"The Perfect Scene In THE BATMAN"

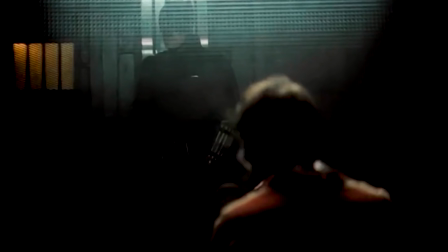(8:23)
In fact, I'd argue that it's the best scene at showing exactly what Matt Reeves and the actor wanted to accomplish with this Batman film.
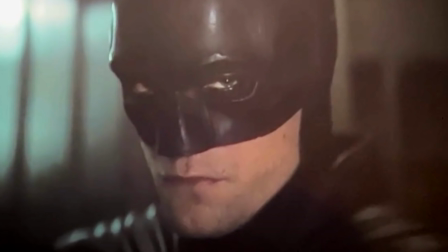(8:32)
They stated that they wanted to make Bruce Wayne and Batman more aligned, and that you can see more of the emotion he feels while he wears the cowl. I think it's the best we've ever seen of that in a Batman film, and this is the moment I turn to the most.
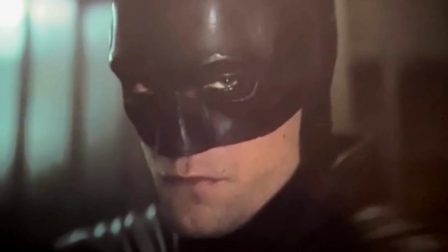(8:48)
Just through the eyes of his character, we get a sense of everything he is feeling. The way his performance conveys the fear when he thought Riddler knew who he was something you needed so that you can see all of those emotions play out.
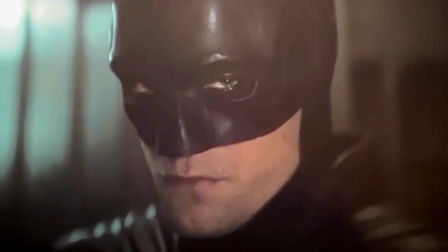(9:03)
It's a moment where all of the power behind the cowl diminishes, and it's a part of the transition he takes into the hero that Batman can be. And had either of them gone a little deeper, the movie could have ended in a completely different way than what we saw play out.
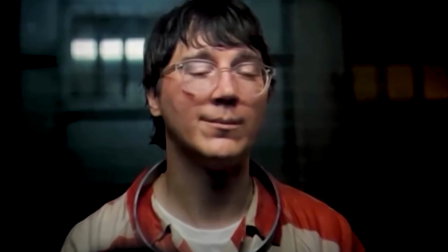(9:19)
In my opinion, I think it's clear that Riddler doesn't know that Bruce Wayne is Batman for these very reasons.
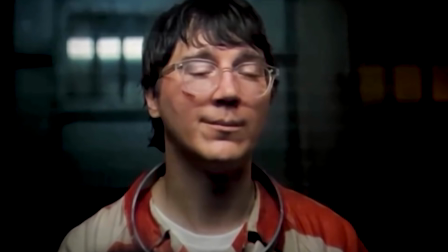(9:26)
It would remove the purpose of this scene, and alongside this, the whole belief that Riddler follows in this film would have collapsed if he knew
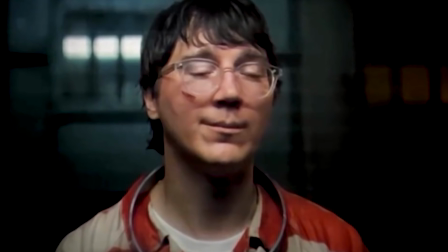(9:35)
that the person he kind of worshipped was the same person he hated the most. There's also the greater idea of arrogance that he doesn't quite understand who stands before him.
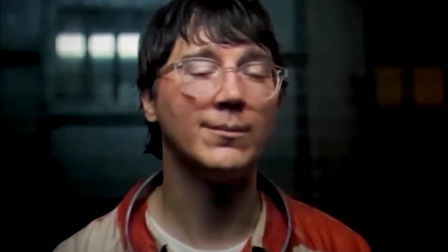(9:45)
And all of this plays out as it should if you consider the events of the previous 2 acts.
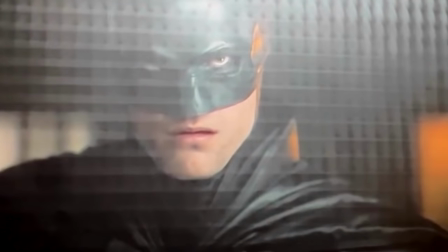(9:51)
Also, what aids the effect of this scene is the filmmaking that's used to convey the kinds of things I've talked about. We get mainly close-ups of Batman's face and the Riddler's throughout the majority of this scene.
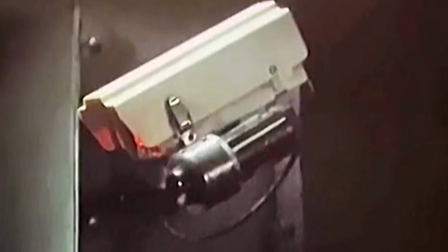(10:05)
That is broken in a brief moment where Bruce looks at a camera in the corner of the cell because he's worried that those outside will receive what Riddler is saying. Of course, if he truly believes it.
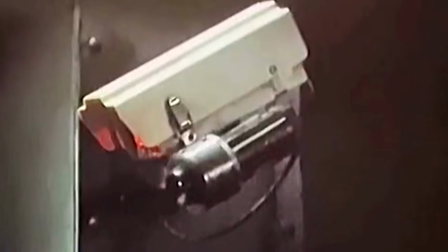(10:18)
Obviously, he doesn't, but just through the camera work, the audience is made to feel just as worried as Batman is in these moments.
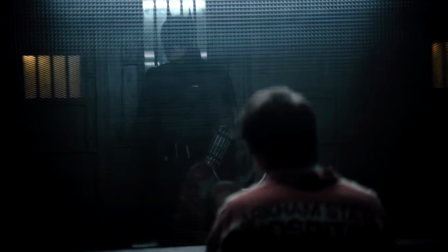(10:26)
In some of the shots, we also see the reflection of them placed on the other person behind the mirror, and that does a solid job in portraying that mirrored orphan idea I talked about before.
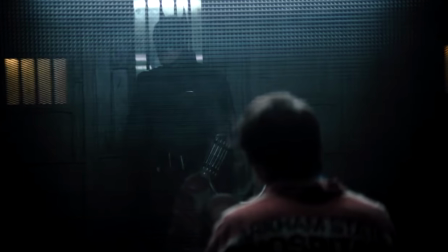(10:37)
And the music and sound in this scene only adds to the tension as it builds and builds. It rises even further as the Riddler goes off on a manic scream,
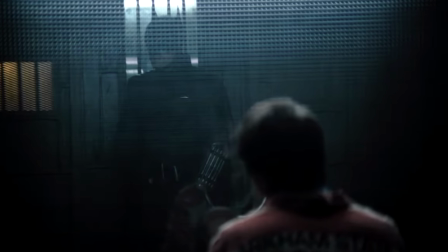(10:48)
and also when Bruce repeatedly hits the glass, finding out that Riddler's plan has only just begun.
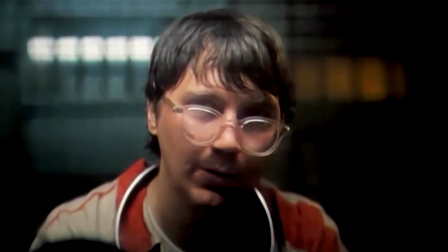(10:54)
Overall, it acts as a scene that truly gets to what this film explored. The idea that both of these orphans are damaged, but ones that have gone through a differing sense and scale of trauma to the other.
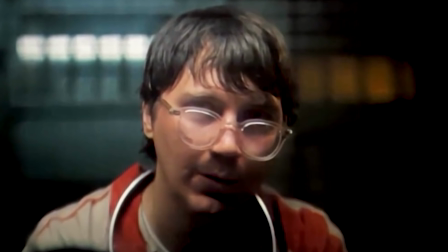(11:08)
Riddler was extremely traumatized in the orphanage growing up that linked to the underservice of Thomas Wayne.
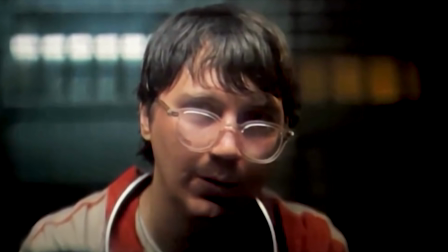(11:15)
He feels anger towards the Waynes, tries to uncover the corruption, and present it to the city in a quite hateful way by the end.
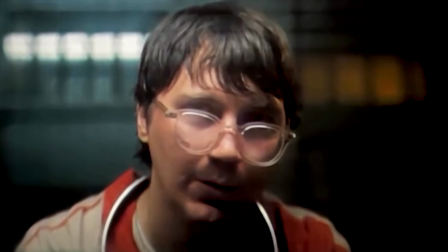(11:23)
But his hope that another traumatized vigilante will help him is something he didn't fully realize.
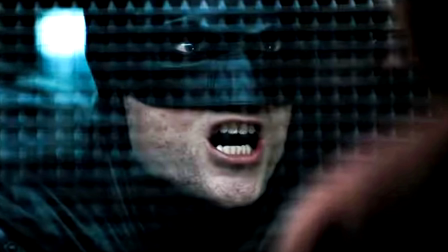(11:30)
Bruce is a traumatized individual, but he's one that had the benefits of being able to pull himself together and do good for the city.
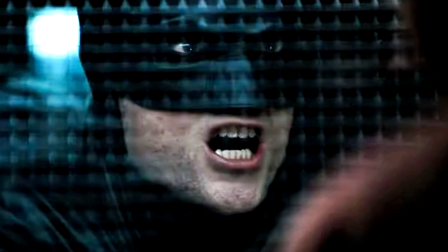(11:39)
They are two orphans who reflect each other,
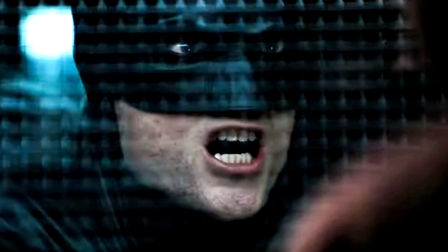(11:41)
yet they completely move away once they get closer in this scene and realize their separating motives.
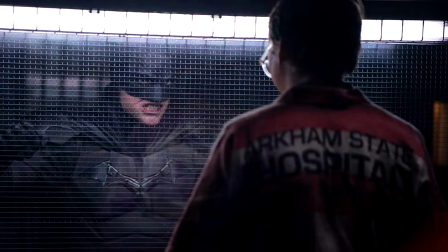(11:52)
But that was my video discussing one of my favorite scenes from Matt Reeves The Batman.
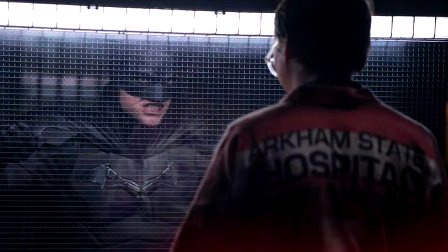(11:58)
It's one which, like I said, deals with the reflections of two vigilantes, one that eventually decides to become a beacon of hope for Gotham,
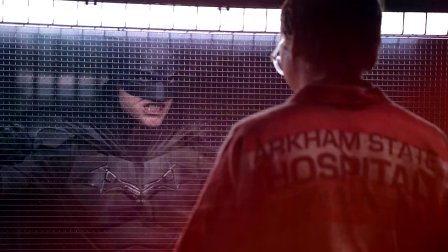(12:06)
and another who's been pushed further and further into madness by Gotham's corrupt.
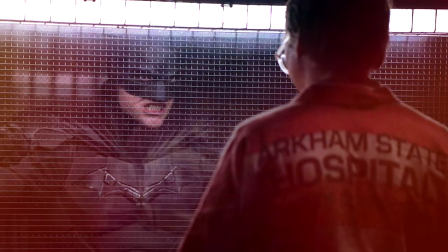(12:12)
It fully explores the moral ideals of what it means to be a vigilante,
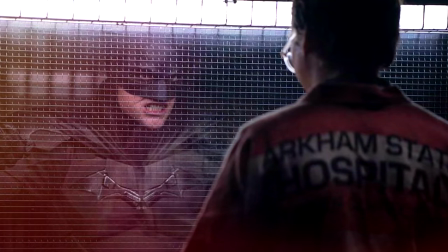(12:16)
but then also shows us what can happen when someone is pushed the wrong way and becomes more aligned with revenge.